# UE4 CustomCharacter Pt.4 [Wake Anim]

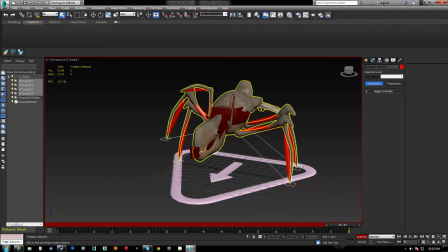8:16 And that's what happened. So I should have hid these things too, or when I moved and hid the mesh out of the way to get rid of all those little helper things that I created.
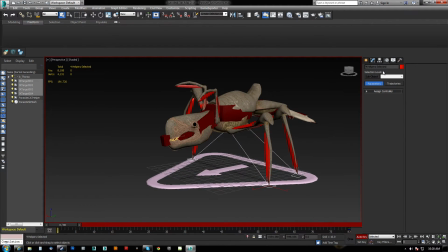8:24 So now we can pose them. Let's go back to the motion tab here,
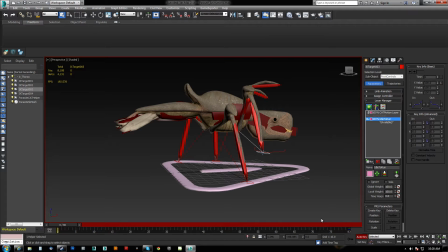8:29 and what we're going to do is we need to make sure that we stay on auto key during this, because if we don't and I were to move this now, you can see that even here it's lost. Okay, but if I'm on auto key when I do it, you can see that if I move that down, that will raise back up.
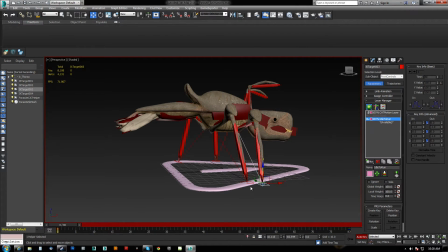8:49 Okay, so I just want to take all of these guys and zero out the Z on them individually. Some of them are at 0, so that I get his feet on the ground,
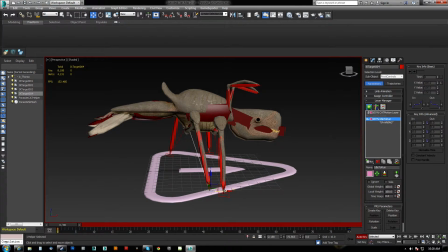9:02 and then I want to kind of spread them out here like so.
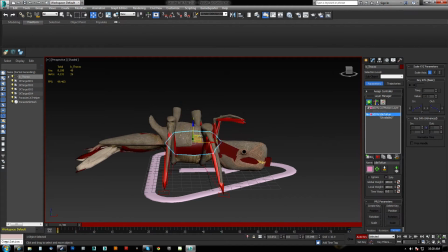9:07 I want to pull this down so he's kind of dormant.
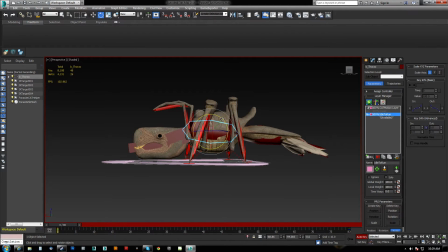9:14 I actually want to get his body at rest, so let's just tilt him up just a little bit, and we'll go like that.
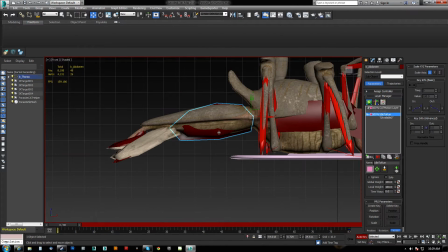9:21 And let's look at him from the front, which is the side, because the way UE4 handles the 0 plane. I kind of thinking that I want that to rest down and then tilt the flaps or his nuts.
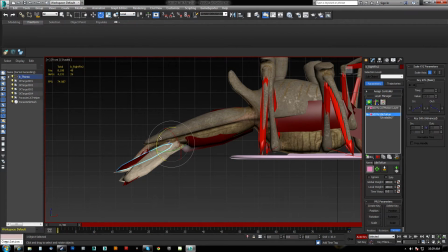9:35 Oh, I also got to make sure that I am on local on the animation here, and I'll just pull these guys.
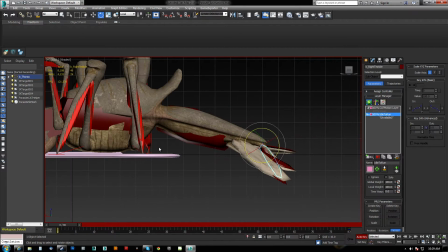9:42 Let's the K will be the back, and we'll make his nuts They're not his testicles, by the way. They're just little glandy things, but I'm just making a joke. We'll pull these up so that they're sitting on the ground as well.
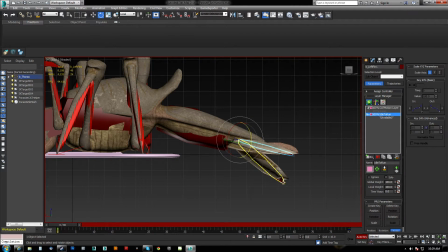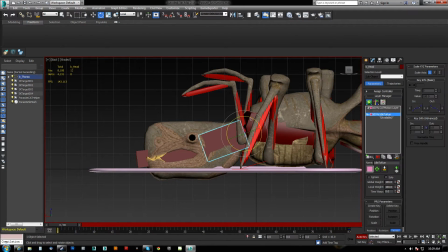10:05 Okay, something like that. We'll pull his head up. That is the lower jaw and the upper jaw. Like that. Let's
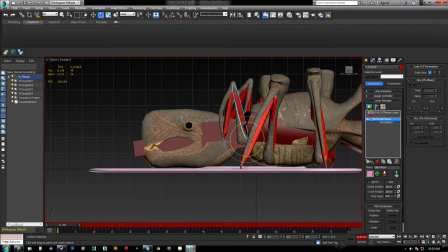10:26 pull these guys down and back. Alright.
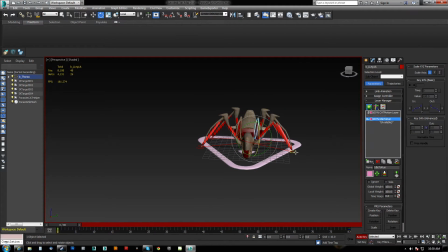10:31 And I also want to pull these in so it's a little bit more like a spider at rest. Okay, it's going to be a little hard to get that one to behave because I don't have 3 bones here.
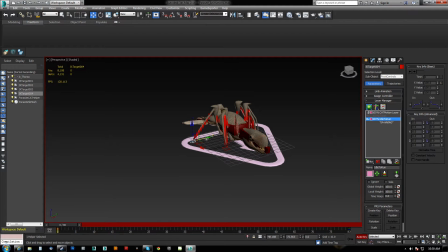10:49 Doesn't need to be symmetrical or anything like that. In fact, I don't want it to be symmetrical. In fact, I may want to take these to the back.
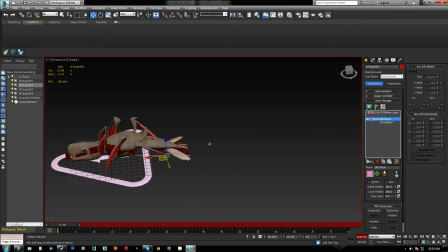11:01 Now there's one thing I'm not entirely sure of how to do, and that is give myself like a knee control.
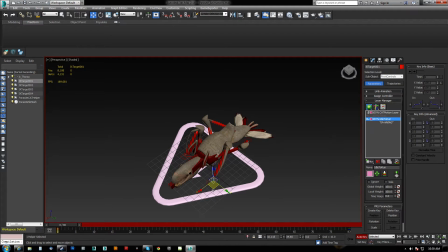11:09 I wonder if I should put these forward. Like I don't really know how to get this guy to
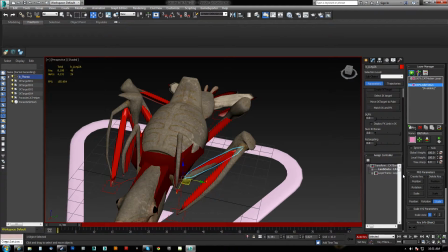11:24 let me control where the kneecap is. I know I can add, does this actually count as IK? Yes, it does.
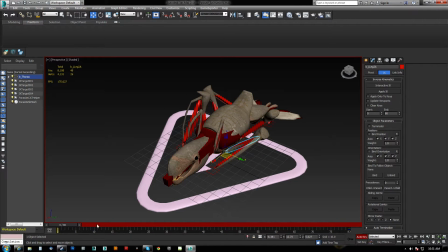11:33 So what I'm going to do is I'm actually going to give myself bind objects to follow, and you can see here now that, okay, so he's coming here and he's going down. But I'll be able to, I'll have to manually negate the automatic keyframing,
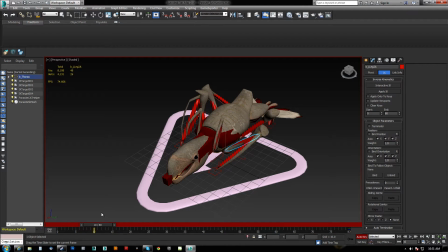11:49 the automatic blending between these frames, so I can copy all the frames here and then adjust, and then here and then adjust. Then I don't have to worry about the animation constantly drifting away back to the actual start pose.
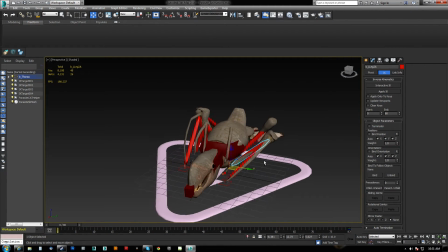12:02 So let's go ahead and let's take a look here really quick about giving this thing some bind objects.
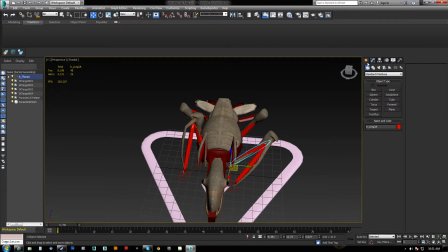12:09 So what I want to do is I'm just going to give myself some spheres for that.